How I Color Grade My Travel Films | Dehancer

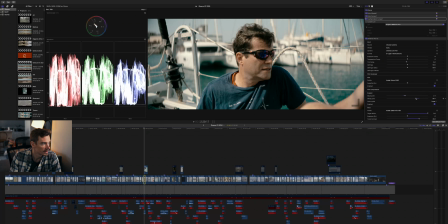[16:22]
So this is somewhere where in the whites, I could bring this down to say like the 75 IRE level,
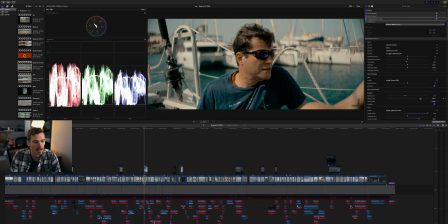[16:30]
but it kind of looks a little bit muddy to me, I think, especially in terms of in the highlights. I don't think it looks particularly good. And I mean, that's something I've learned a little bit more on,
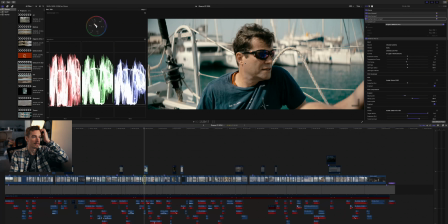[16:44]
but with the way that I was editing back then, it was, okay, this is how I knew how to make it look. As you can see, again, using Kodak 2383, bring the target white all the way up. I never touch exposure because I either do that within the actual color wheels.
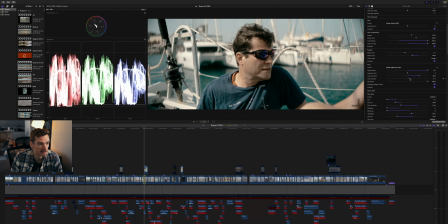[17:03]
So saturation color density here, I think works out very well because without it, it tends flat, but it really brings the skin tones some more of that richness and kind of gives more depth, I would say, to the colors without increasing the saturation.
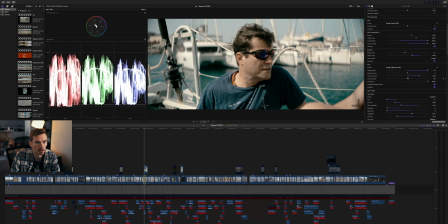[17:22]
So what you see here is, these oranges look very blah. But when I add it in, it kind of deepens those colors without making them super, super bright.
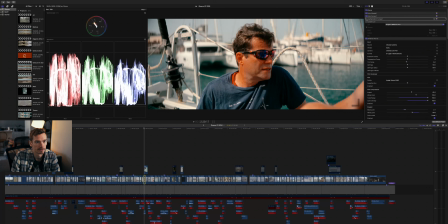[17:36]
Now I know I may have decreased, for this, I definitely decreased the saturation of everything, but that kind of brings it back. And I mean, color density is one of my most favorite things to use in Dehancer paired with the film grain. Another thing to it that I use here as well is, as you see,
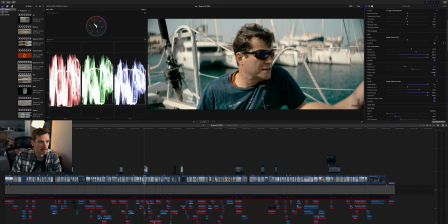[17:54]
the Kodak Vision 350D, and it just kind of softens everything up. Oh, you can see without any push or pull, it really softens it up, and I'm able to get that look that you see here. At least I feel what resembles it. Here's where I can actually show you the color head when I was talking about Banff earlier.
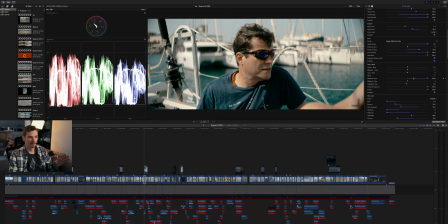[18:13]
So in Banff, I use it a little bit. And I said I've kind of gone away from it a little bit. I've kind of gone away from it too. And this checks out as what I'm showing you here.
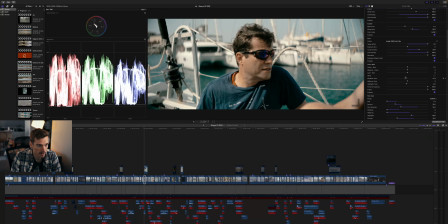[18:27]
I bring the shadows all the way up to 100 because otherwise without it, I feel like that just looks way too blue. So bring the shadows to 100 for the tone. Bring the highlight tone down. And what that enables me to do is, if it were to be 0, things will look a little too orange.
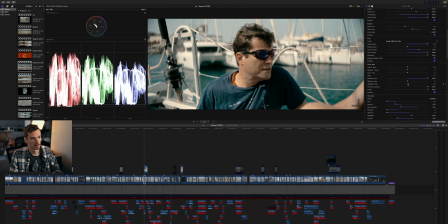[18:46]
So I bring it down a little bit to kind of fine tune that white balance and make sure that everything is looking as it should, or at least in my eyes, how it should.
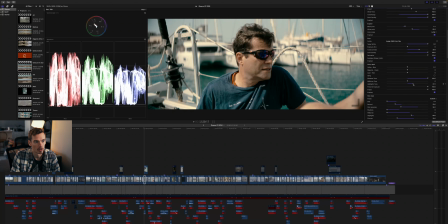[18:59]
So you don't have anything that's, so preposterously like orange and it's like, okay, well, that's just not really realistic, I would say. Whereas something in the -5 world here, that's actually white. Those boats are white, and that resembles white without making it super, super stylized.
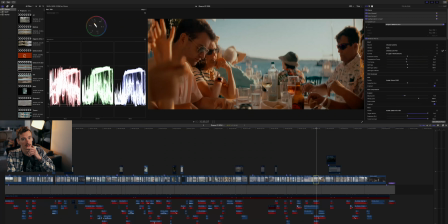[19:19]
This was one of my favorite shots of the entire film, actually. So I do want to go over this. This was here.
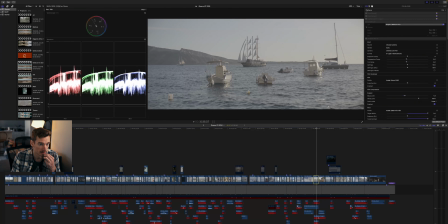[19:26]
I'll show you without anything. This was at sunset, and I actually got a little bit of a flare that you can see here when I actually bring it out.
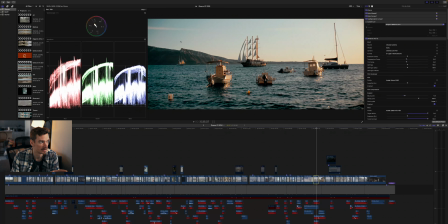[19:34]
The color contrast is amazing for sure. I think you can actually see some halation too from the mask, what it's doing.
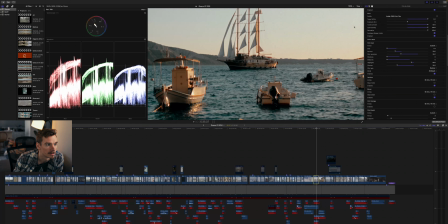[19:47]
If let's see, increase this. Let's go in even further and enhance this Dehancer.
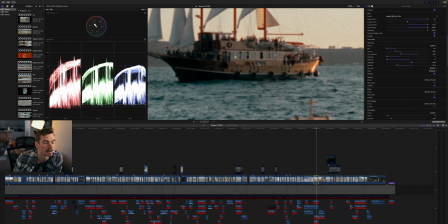[19:56]
you can see what the halation is doing. And yeah, it's just what I was saying was it adds that red rim to the
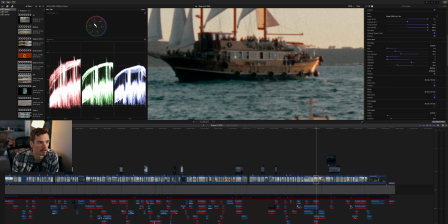[20:10]
like outside fringes of like where there's highlights or something like that that has that film look. You can also see here when we're zoomed in, just the grain, if I take that off, as clean as a whistle really.